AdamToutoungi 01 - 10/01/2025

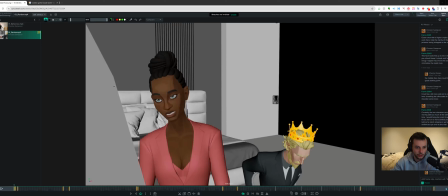0s
Hey Adam, how's it going? Thanks for sending in your work here. Let's start off by just taking a look and then we'll get into the notes.
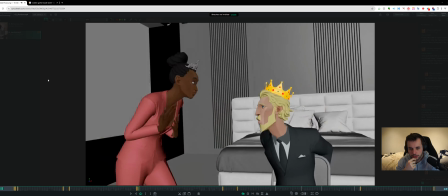8s I'm not your man. I'm what you want here, I'm what you need here.
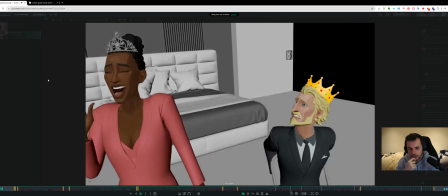13s Just you and me, my love in paradise. Now till the end of time.
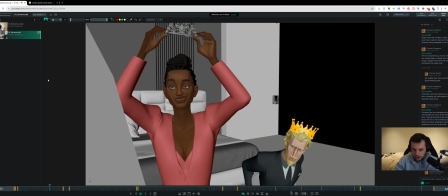18s From here on out, you're mine.
Awesome. So I think in general, all the beats are pretty clear.
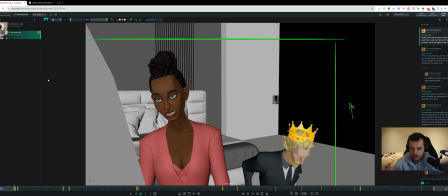26s
There's one or two things I think where I think the idea of the beat is good, but maybe there's some fixing that can happen, some changes to make things clear, and maybe it's a bit of timing, a bit of changes. We'll get into it as we go on. Cameras wise is probably where more of the notes are going to come from in this review.
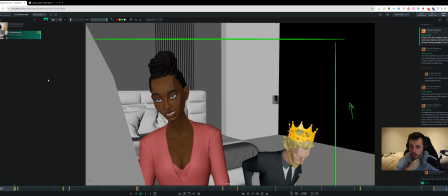42s
I think locking that stuff down early and making sure that you're getting kind of the most out of what you've got is going to help. So I'll probably go through the camera notes first. Let me close my work zoom so we don't get notifications popping up.
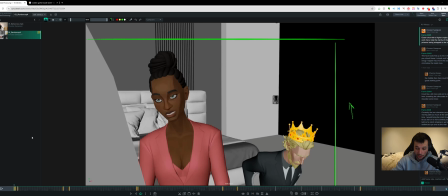60s
Cool. So the first camera note I had, and I've got the mic scene open, so I'm going to give it a go as well, is,
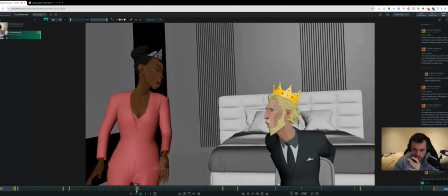67s
well, the general idea of the camera notes is I think some of these camera moves are a bit too mad.
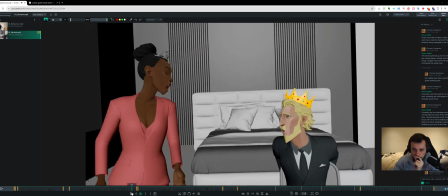74s
I do think you can probably do this one. I think this one can work.
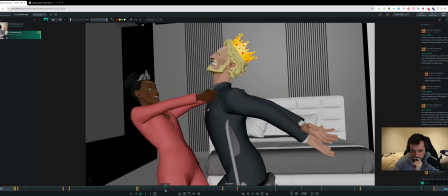81s
This, I mean, right now, obviously, the camera's leading the character,
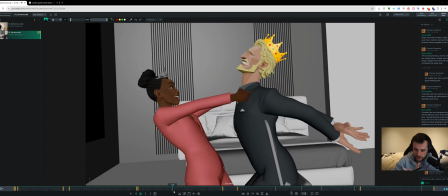86s
but I imagine there'll be some breakdowns in here, so the character will, in fact, lead the characters. Camera will... the characters will lead the camera.
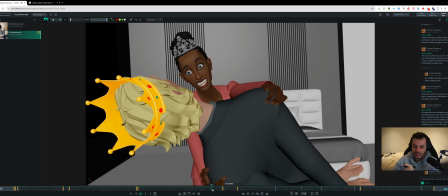93s
Sorry, I said it the wrong way around. I think that'll help.
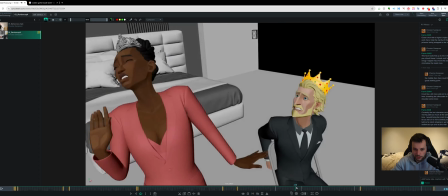96s
I think this camera move up to her here, it would be better as a cut.
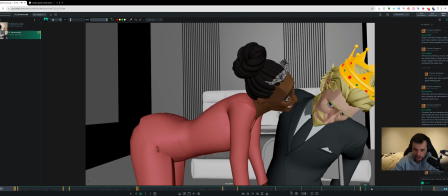106s
And I think this move would be better as a cut as well. And I think there's probably some framing stuff we can do on this one.
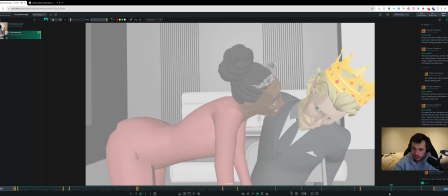114s
This could be a push-in, but I think you need to think of it a little bit more A to B.
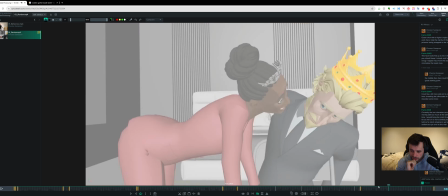121s
So I'm going to jump in Maya and kind of explain what I mean with that. So I'm just going to have a go at the cameras with the animation you've currently got.
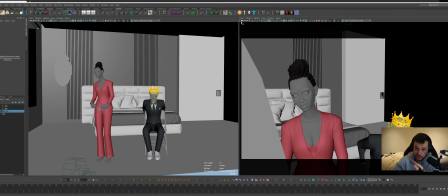127s
Like there might be some animation changes that would also need to go along with that. I don't have the textures for these characters because I don't own them, but we can get the point across with just this. So the first camera note I was going to make, I'm just going to set a key on 1 and 0, and then on 1 I'm going to play around with composition a little bit.
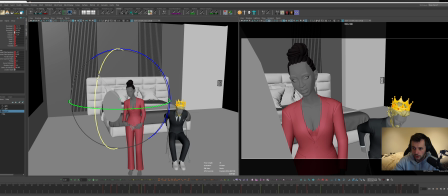142s
I think what could work for this shot is lowering it a bit, something like this, maybe raising it slightly. Obviously we want to keep that mirror in the foreground. I just wanted to understand the geography a little bit better.
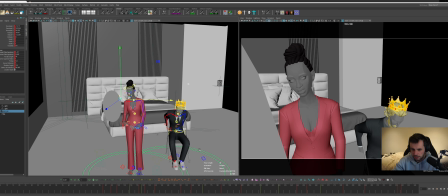157s
So maybe something like this, and maybe for staging purposes, you could get him a little bit further back and over or something just so that the chair is super visible,
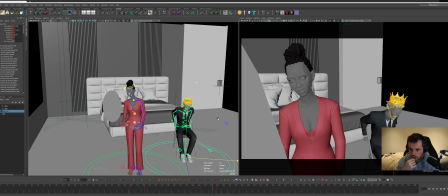171s
so that within the first few frames of the shot you're just aware of kind of what's happening, what the situation is. With this, you don't really see the chair, and as such, it's kind of the clarity is lost to some extent. The other thing that you could play around with is the focal length.
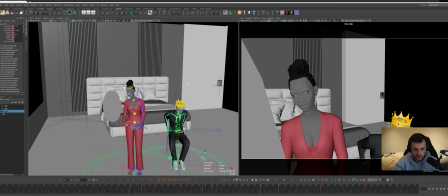189s
I'm going to set another key on both of these things, and we'll set this to having the same focal length.
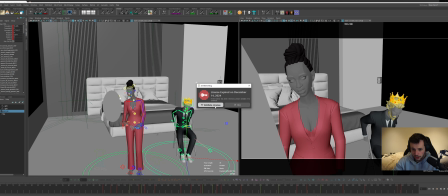196s
Oh, license expired. Amazing. It should be fine. There you go. I have paid for AdamBot. I just haven't opened my local Maya in a while. Cool. So let's play around with focal length. Oh, it's this camera, isn't it? Of course.
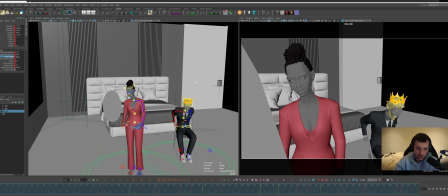213s
So let's maybe instead try a narrower focal length, which is going to push the characters close together. And, you know, it's basically zooming in. So let's try a, maybe like a 65.
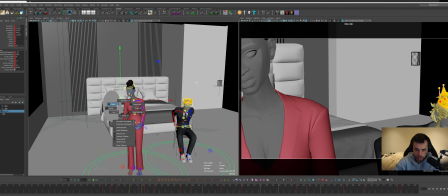228s
This is obviously going to crunch us in way too much, but if I just translate back,
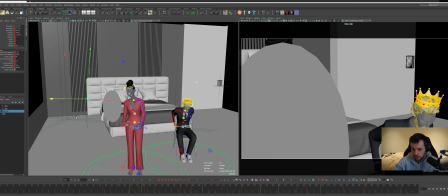233s
and then I'll adjust I'm just going to match up kind of the framing that we had before,
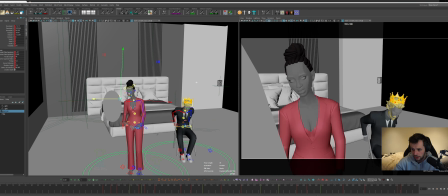238s
but with a longer lens, and see how that's feeling. These are things that we can play around with.
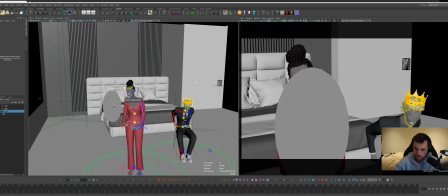243s
I personally prefer somewhat longer lenses on CG characters.
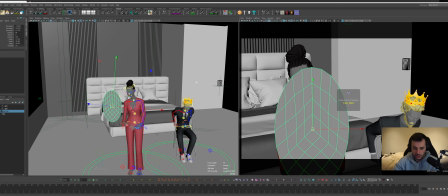248s
I think they help to, whoops, let's get this kind of wherever you wanted it.
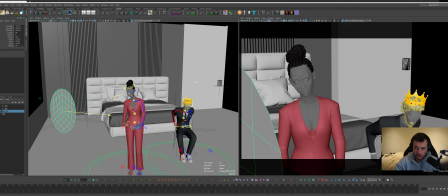256s
I think longer lenses on CG characters really help to flatten them out and make them feel a bit more graphic. And they get a bit distorted when you get into wider lenses, which is maybe something we can talk about pushing at the ending of this shot when we get to that,
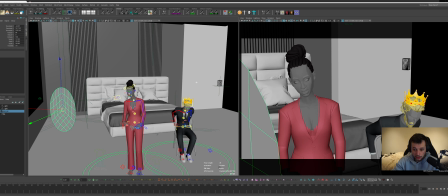268s
as I think that could work quite well. I'm going to undo this and set keys on this as well, just so we can compare the composition.
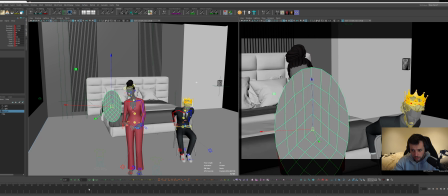277s
So it was here on this one, and then I'll paste the word space on this so that we have that.
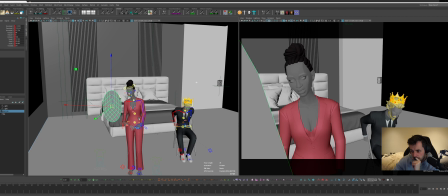284s
So we can play around with, it depends how much depth you want to give to it. So like now that we have these two, I actually quite like the wider lens here, but you can see kind of what I'm talking about with the face being flattened.
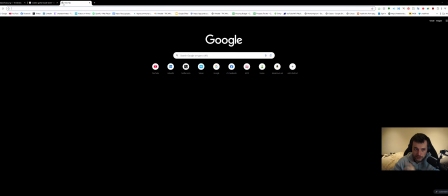298s
If you look into let's pull up the Chrome browser here. Focal length, portrait.
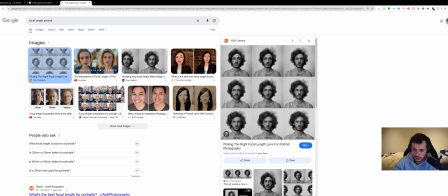306s
If you look into focal lengths, you'll see, you know, the longer the lens, the higher the number. It's pretty low resolution for some reason.
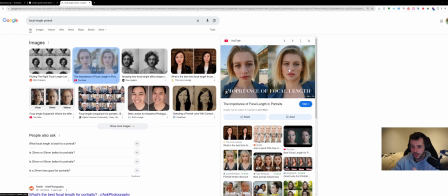315s
Yeah, the longer the lens, the higher the number, the more flattering it might be because you're kind of flattening out things. If you go too far, it will look a bit crazy. And then the wider, the more distorted, because you probably might already know this, but focal lengths, the lower the focal length, it's basically zooming out in the camera,
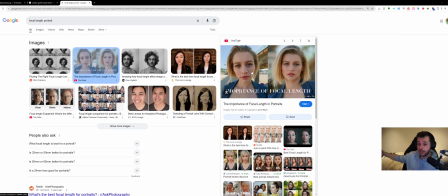333s
but it also makes the distances between things seem bigger, whereas as a higher focal length, make the distances between things seem closer.
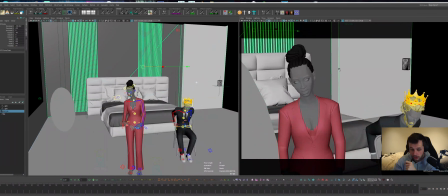340s
So when I'm looking at with this shot, I wanted to experiment a little bit with playing with that focal length. So there's some potential here.
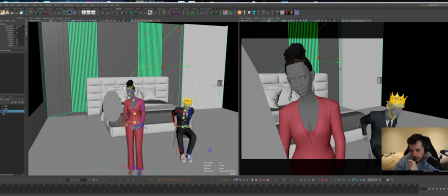352s
I do think I prefer the wider for this establishing though, since we want to establish that environment and see a bit more of that environment. So it was worth experimenting with, but I think for now,
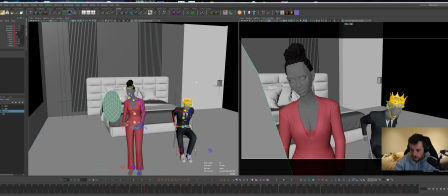364s
let's just say we keep it. I should probably make a selection set or something for these different controls I'm using to play with composition.
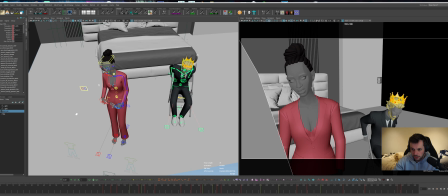375s
Yeah, for now, let's keep it with this. This was your initial. I pushed it up and down a little bit to get this, which I think has a lot more clarity. So let's go for that. So you get this. Now, obviously, now I've changed it.
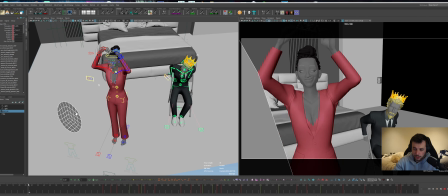394s
This action is gonna be messed up a bit, and we're gonna be missing some of her action, which is probably not what you want. Try to think of
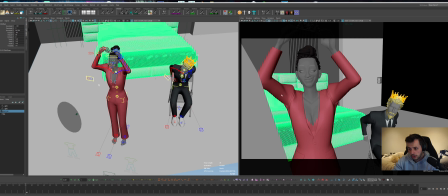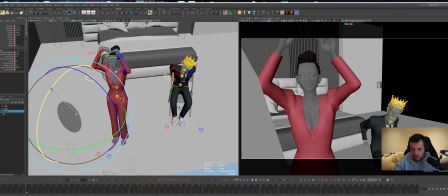412s
maybe you could have a little bit of camera movement to go along with it.
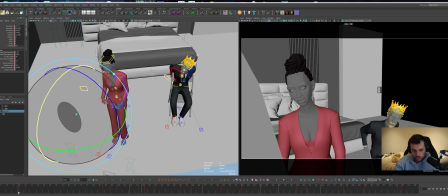418s
So as she, I'll hold that back until maybe add a tiny bit of a ease out on it.
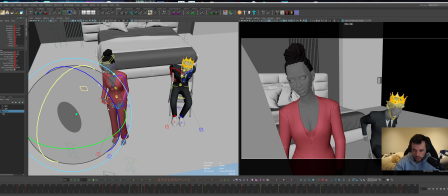427s
Using some hotkeys here. I'm not technically showing you how to do this. It's more about experimenting with the ideas of it.
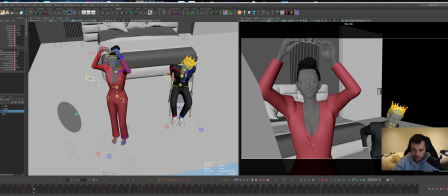434s
It's way too harsh right now, so let's.
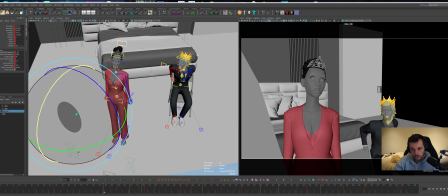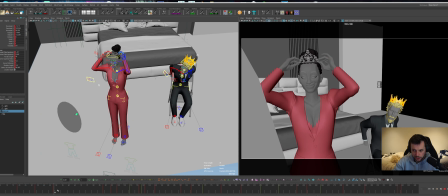444s
Yeah, maybe this is too much. So we can find like a mid ground where I can scale this towards. Maybe something like this is fine. Like, you don't need to see it for all the frames. It depends how much of a hold and a clarity you wanted on that silhouette of this.
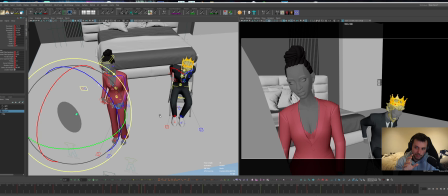465s
That there's a bit of playing around with that. Maybe you could cheat her lower in frame to help with this. The main point of lowering that camera, raising it and tilting it down, was to see the chair.
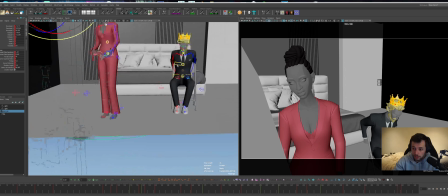477s
To which I think you could probably have a little bit more side on, so that you can see that chair as well.
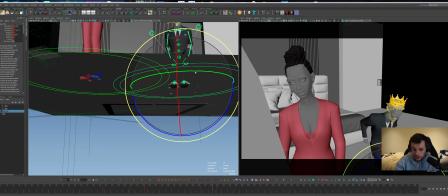483s
That's another note. Just want to see that chair a little bit. So you can experiment with it.
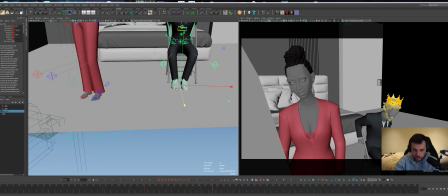491s
It's just about clarity. I won't spend forever making it work necessarily here.